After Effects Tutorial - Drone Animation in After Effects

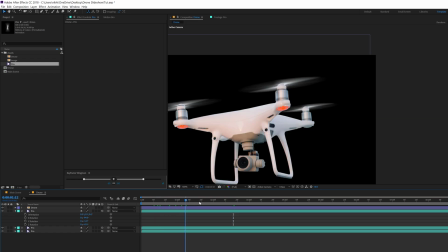232s
yep that is actually looking pretty good let's
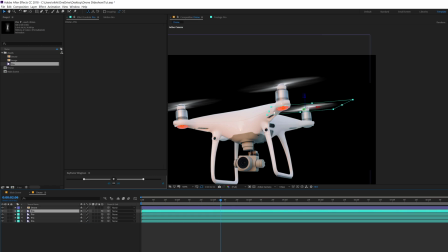237s
create the last one we're not able to really see the last one but just to you know give it a sense so that it looks pretty realistic yeah
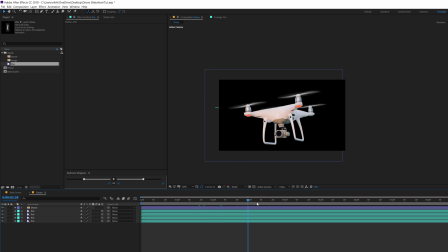247s
that is looking great so here we have our drone ready now let's go ahead and animate this
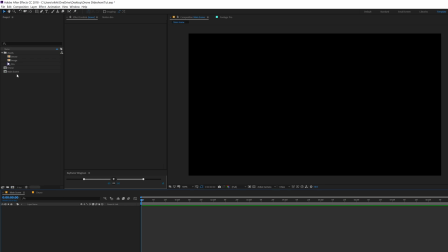252s
so let's go back into our main scene and drag in the drone composition
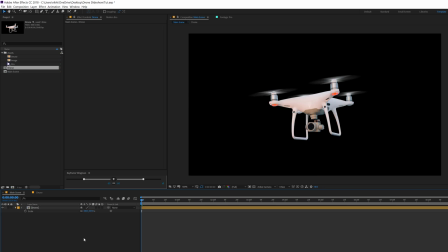257s
let's scale this down maybe something like 60 should work yep that looks good so let's go ahead and animate this
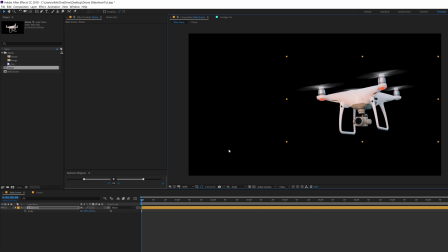264s
so let's actually try to come up with a nice try to place it actually into a nice position so maybe i'll just adjust the scaling a bit let's keep it 65 that looks better so i'll just place the drone maybe somewhere around here at the final stage
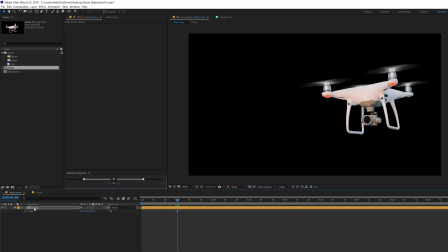282s
so i'll go to one second select the drone composition hit p to bring down the position properties create a keyframe hit r to bring down the rotation properties create a keyframe hit u so we can see both the properties
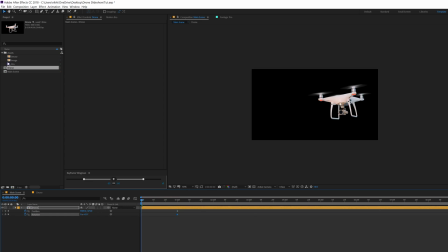296s
go back at the very beginning and then i'll just drag the drone like so out of the frame so basically we have a simple animation i'll also add a rotation so basically it's gonna come up a bit more
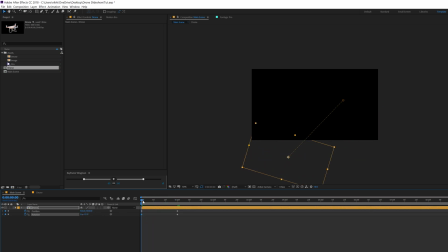311s
naturally a little bit more so something like that as you can see it's a little bit of movement but it's gonna make it look much more organic all right that is looking good let's select the keyframes hit f9 to ease them go into the graph editor right click and select edit speed graph
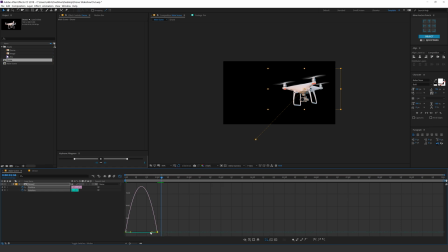330s
let's select this point and drag them to the left just like so now let's see what we have yep as you can see this look this is looking pretty good actually maybe i'll increase the time duration a bit to one second and 10 frame
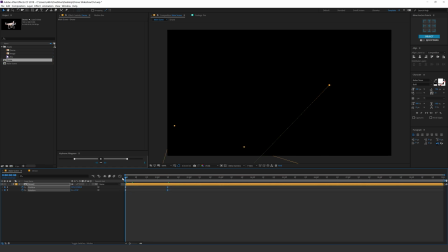344s
and let's see how it looks yep
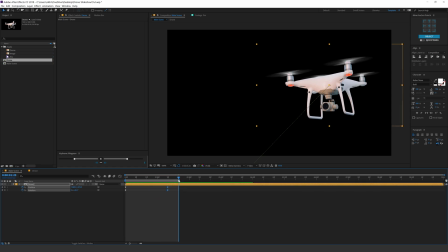352s
i think it's a bit too fast so let's increase the timing a bit more like so
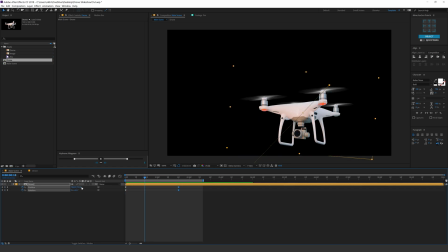363s
yep that is looking much better and also you can turn on the motion blur so it's gonna make it look much more you know better now as you can see the drone comes up very nicely but
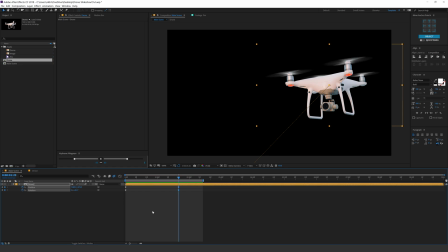377s
it stands still at the end and we don't really want that so let's go ahead and add some wiggle expression to the position rotation and the
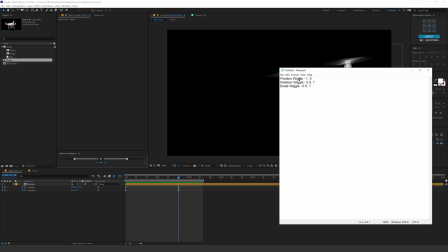386s
scale so firstly here i have a notepad that i created for to remember my wiggle that I played around with some settings and I it turned out to be that this settings or this numbers works good with the wiggle expression so in the
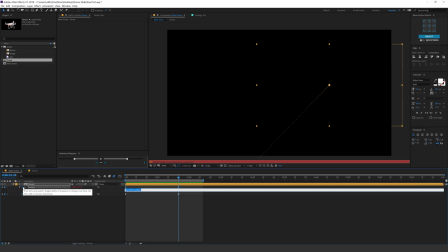400s
position I'm gonna hold alt and click on the stopwatch and let's type in wiggle open
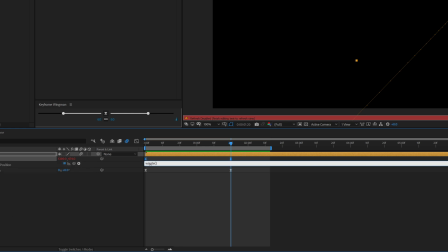406s
and close parentheses and I'm gonna go with one and five so I'll just click right over here one comma five all
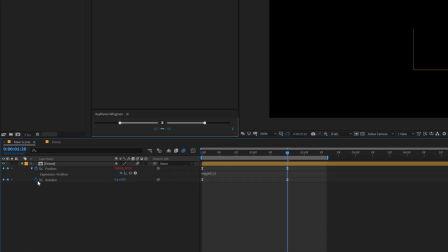417s
right I'll copy this up hit ctrl c then in the rotation hit ctrl v and all i need to do is change the properties so let's change the one to 0.5 so the speed is actually going to be 0.5 and the movement is going to be one so